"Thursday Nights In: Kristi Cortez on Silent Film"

Yeah, I think it's worth noting that any of the intertitles that we see in the kid are so much less expressive than the actual film and the actual gestural language and the body language that Chaplin and Jackie Coogan.
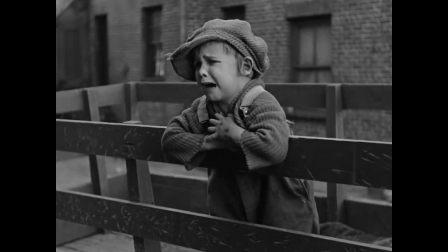[8:28]
I mean, I think Jackie Coogan, mm-hmm. you can't underplay the response that he gets from audiences when he's like crying and he's reaching out,
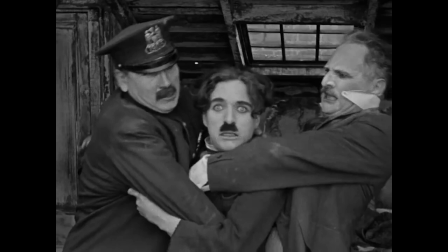[8:37]
and it's so dramatic.
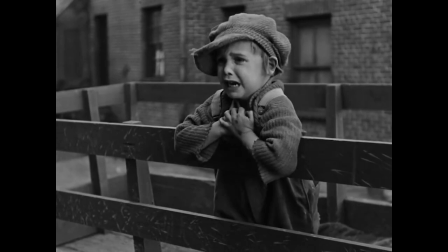[8:39]
It wouldn't play well now, it's too simple, but I think, you know, putting it in the context of that time,
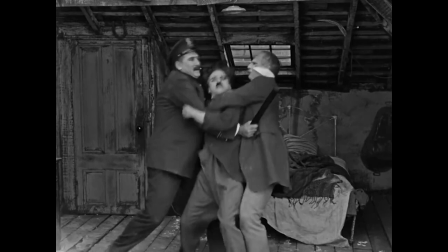[8:47]
it's very kind of arresting, and he looks like he's actually crying, and they still don't feel the need to
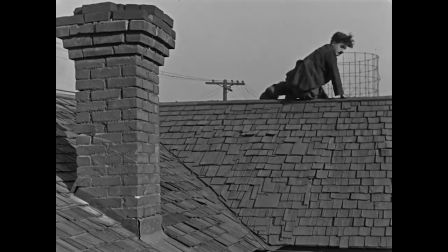[8:55]
close up on him because they understand that putting your arms out is such a universal sign of, I want something, I am powerless against something, you know, and to have a child do it is like just that much more powerful. But even Chaplin, you know, I like to focus on Jackie Coogan a lot because I think that he's the most emotional, but Chaplin,
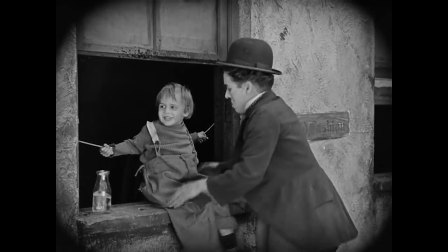[9:21]
when he's like pantomiming as the boxing coach, yeah. that gets another really big reaction because you don't need him to tell you,
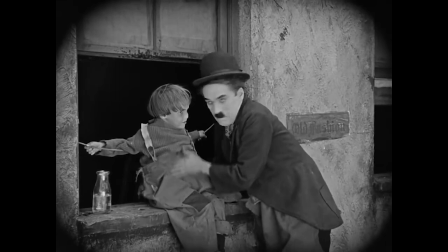[9:30]
I'm gonna pretend to be the boxing coach now and I'm gonna kind of like do all these things that you're used to seeing in fights, you know?
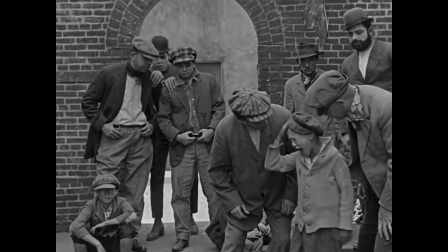[9:39]
He just does it and then you catch on and you understand that there's this kind of sub story mm-hmm. happening within the story where,
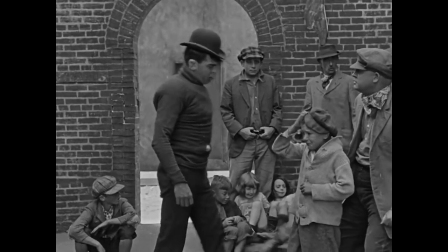[9:47]
you know, him and the kid have both taken on now different roles within the narrative,
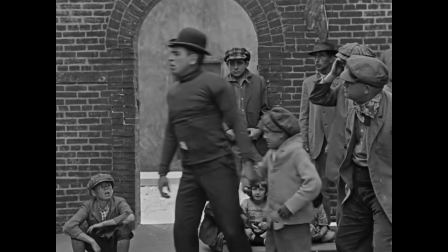[9:52]
mm-hmm. Which is just a really seamless and effective way of storytelling.
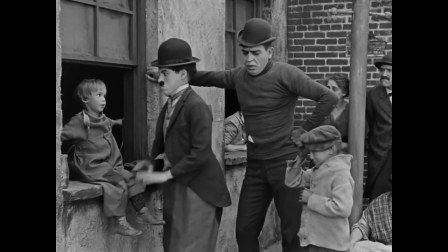[9:58]
And I think, like, Chaplin knew, I mean, he said, I know I've talked about the shoes before,
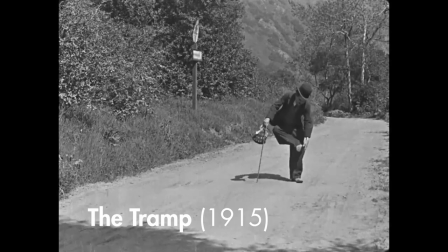[10:04]
but, you know, when he would walk with his turned out feet and he kind of has this weird
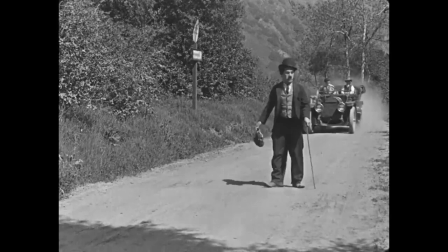[10:09]
waddle, it just gives him, he's very approachable, he's very endearing, he is the little tramp.
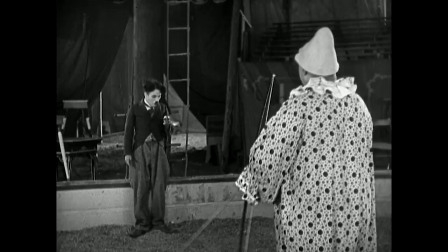[10:17]
So he's not even, I mean, he is sometimes the tramp, but he's very innocent, yeah, in a way.
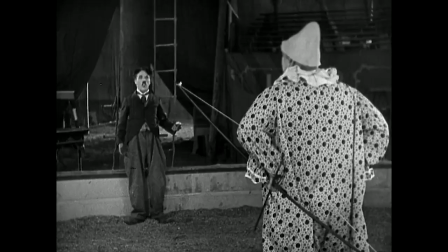[10:25]
Yeah.
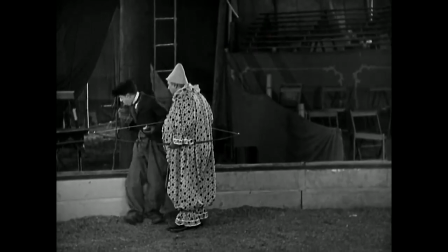[10:26]
So I think that even just in the simple movements of the way that he walks and the way that he laughs and things like that, he's very welcoming to people. People can identify with him. So it's interesting that you say that you tend to focus more on Jackie Coogan. Mm-hmm. Why is that? I think... put you on the spot. No, yeah, I mean, that's a good question. I honestly, if I really think about it, it's because when I think of the kid, this is the scene that I think of. Mm-hmm. So I think of him being in that truck and him,
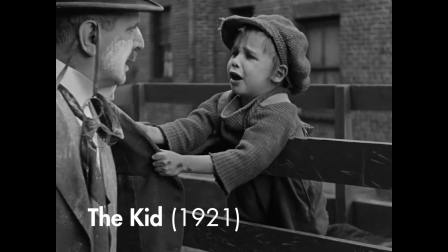[11:04]
like, reaching out, and look, he looks like he's actually crying. Mm-hmm. And that just struck me. I remember the first time I saw it, I was like, this doesn't look like he's acting, and it made an impact on me. It's why The Kid is probably my favorite silent film, because I think in the midst of so many antics and a lot of slapstick comedy, especially if you see like a Buster Keaton film, mm-hmm, where it's very much about the stunts, I can be impressed by that, but I'm not moved by it. The Kid stands out for me because I'm very moved by it. And I think that Jackie Coogan is probably the most powerful person, okay, in it, actually. Yeah. It's an interesting comparison that you draw between Chaplin and Buster, mm-hmm, Keaton. Do you think the sort of the gestural nature of their acting is very different, and that's what creates a different emotional response? Or do you think it's actually the way the scenes are staged or set up? Well, Buster Keaton is always like, he's very,
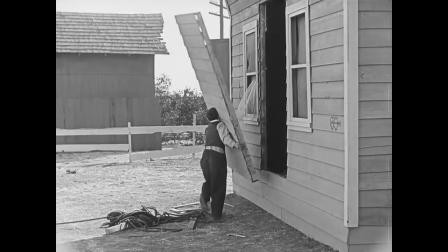[12:11]
you know, I mean, Charlie Chaplin, he kind of has like this like funny, yeah, laugh that he does, and he pulls a lot of faces, and he's like a little bit more,